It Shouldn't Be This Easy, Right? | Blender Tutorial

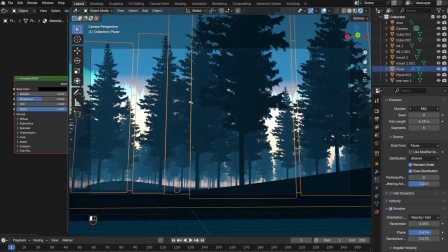After messing around with the fog colors a little bit more, I decided to add another variation of the tree.
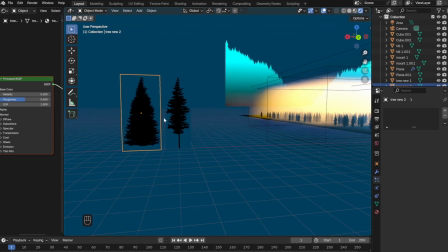Once I brought the new tree into Blender, I clicked both trees and then pressed M and clicked New Collection.
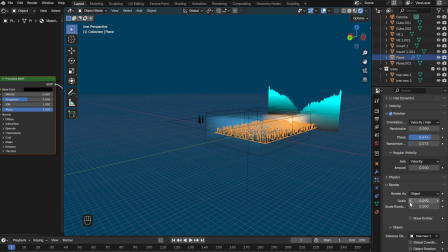Then I went back to the particle system and instead of object, this time I clicked Collection and then selected the collection.
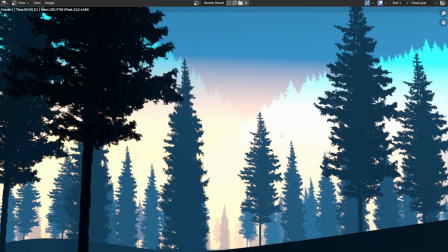Now there were two different types of trees in my scene. After rendering out a scene, everything was looking great except for the mountains in the back.
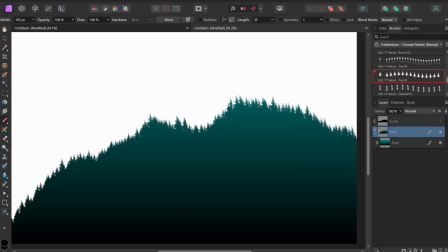They were kinda hard to see, so I went back to Affinity Photo and then changed the color to more of a reddish gradient.
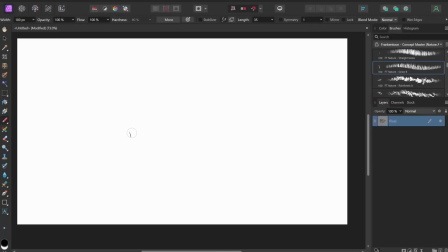And I think that made it look much better. Next, I added the grass. And similar to the trees, I went to Affinity Photo, drew some grass,
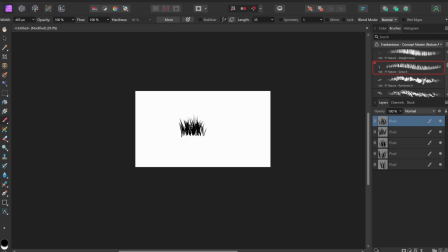and then brought it into Blender. but the difference here was that I made it into different layers. The idea behind this is I'm going to move them individually and make it seem like it's moving in the wind.
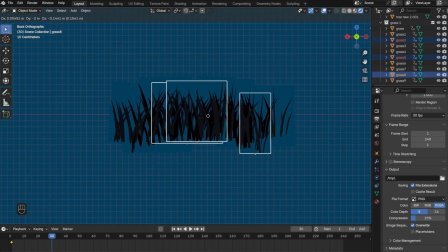After putting them all together and putting them into a collection, I animated some moving one direction and I animated the other ones moving the other direction.
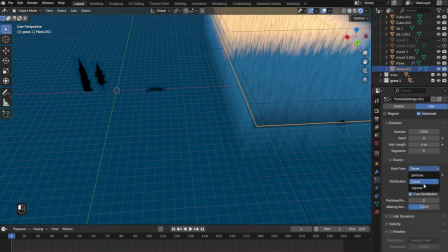It's not perfect, but it gets the idea across. And then I went ahead and added another particle system and did the same exact thing I did with the trees.
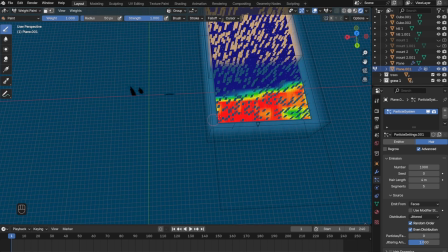But this time I went to weight paint and then color in the areas that I want the grass to be in.
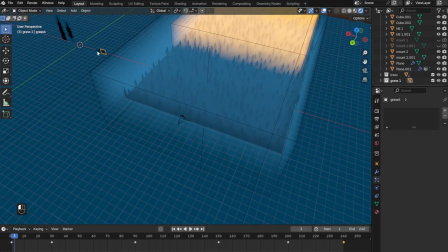But the problem that I ran into is now since because they're in different layers, now they're separated and they're also not following the original animation.
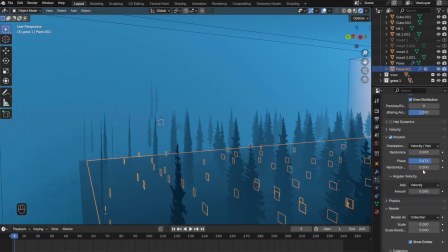After scrambling for a long time and clicking random buttons, I finally figured out how to solve this.
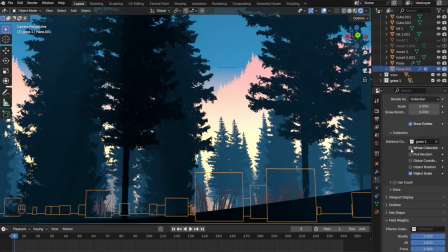I needed to check this whole collection button right here. And now everything is animating correctly.
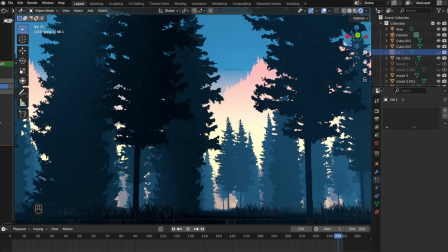All I had to do is correct the rotate and the scale. After that was fixed, I was basically done with the background.
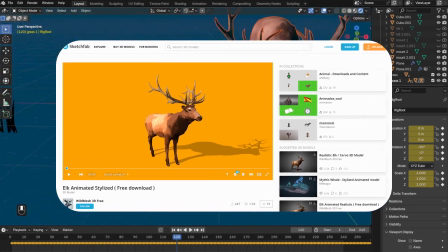I decided to add this elk model from Sketchfab. But for some reason, it was becoming multiples.
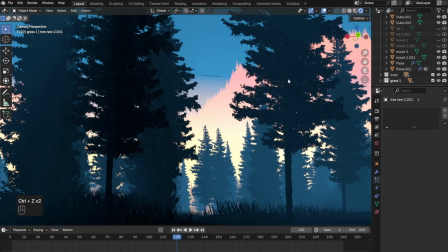And if you run into this problem, just know it might be in the wrong collection.
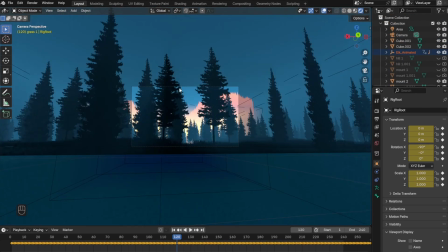For me, it was in the same collection as my grass. So once I moved it, it fixed this issue.
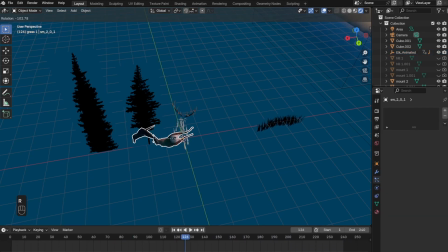The next issue I ran into was actually being able to move the elk into my scene.
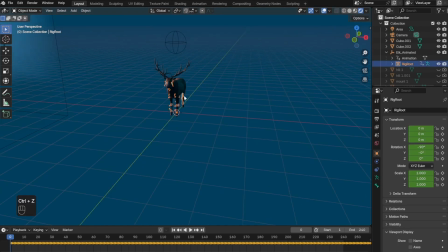In order to fix this, I added an empty sphere and then parented to the elk by pressing Ctrl P. Now whenever I move the sphere,
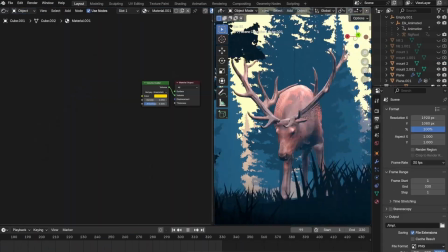it will move the elk with it, but also retain the original animation. After placing the elk in the scene, I decided to make the horns and the eyes glow.
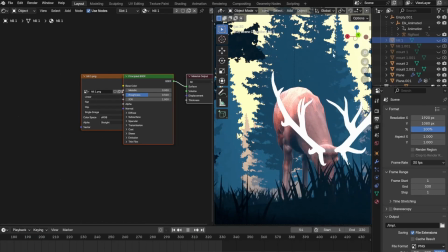All I did is went to the emission tab in principal BSDF and then increased that amount.
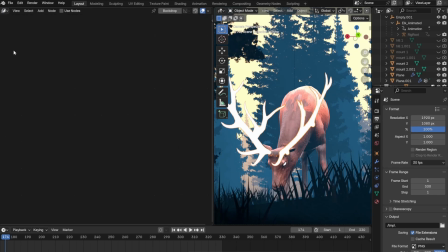But to make it seem like it actually is glowing, you'll need to go to the compositing tab and then click use node and then add a glare node. And then you can change it from streak to bloom or anything you like and change the strength.
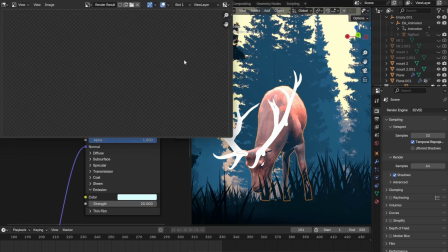But one thing to note is that you can only see the effect after you render the image.
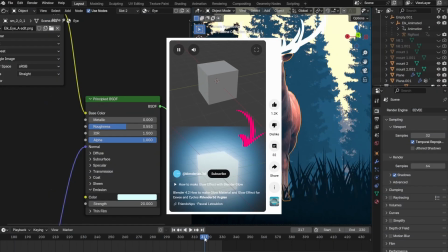And I learned this from this YouTube Shorts video, which I will link in the description down below.
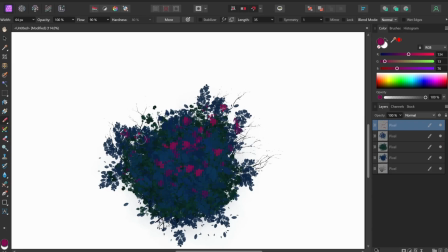Next, I added these bushes the same way I added the grass.
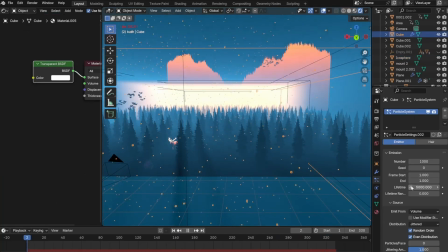And finally, I added these floating particles following this YouTube tutorial video,
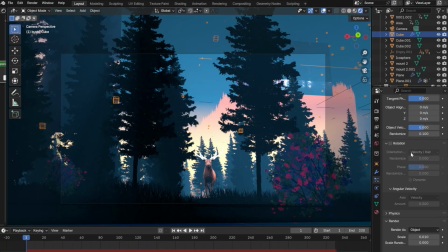which I will link in the description down below along with anything useful that I learned from this whole process.
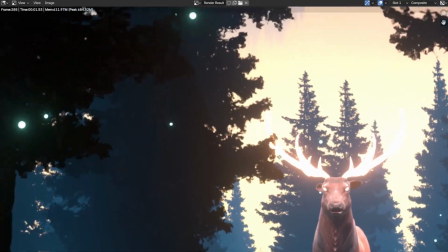Overall, this whole process was pretty easy to do and I think it turned out pretty great.
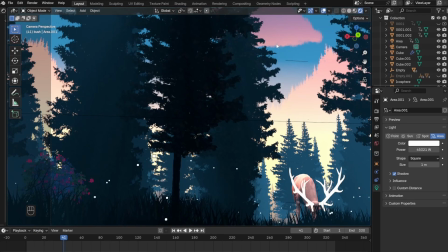It's not as good as Mikael's artwork, but I'm happy with the result. Before finishing this off, I just want to say thank you to everybody who has shown support on my last video.
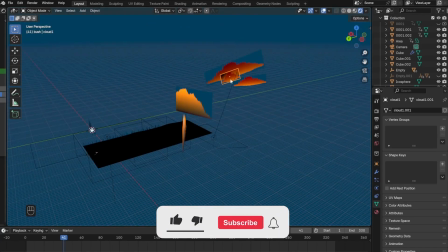That video got over 6,000 views and I have gained over 150 new subscribers.
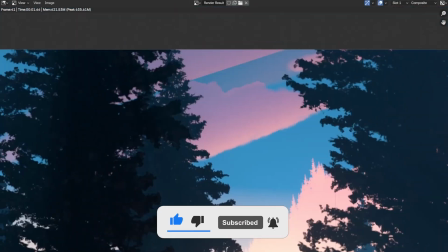So thank you so much and I hope you guys keep on supporting me. But that's enough of me talking.
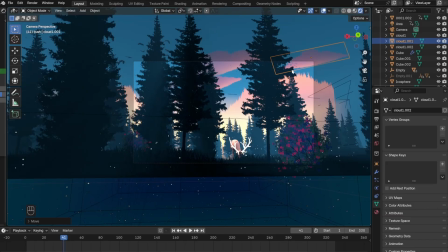Thanks for watching and here's the final result.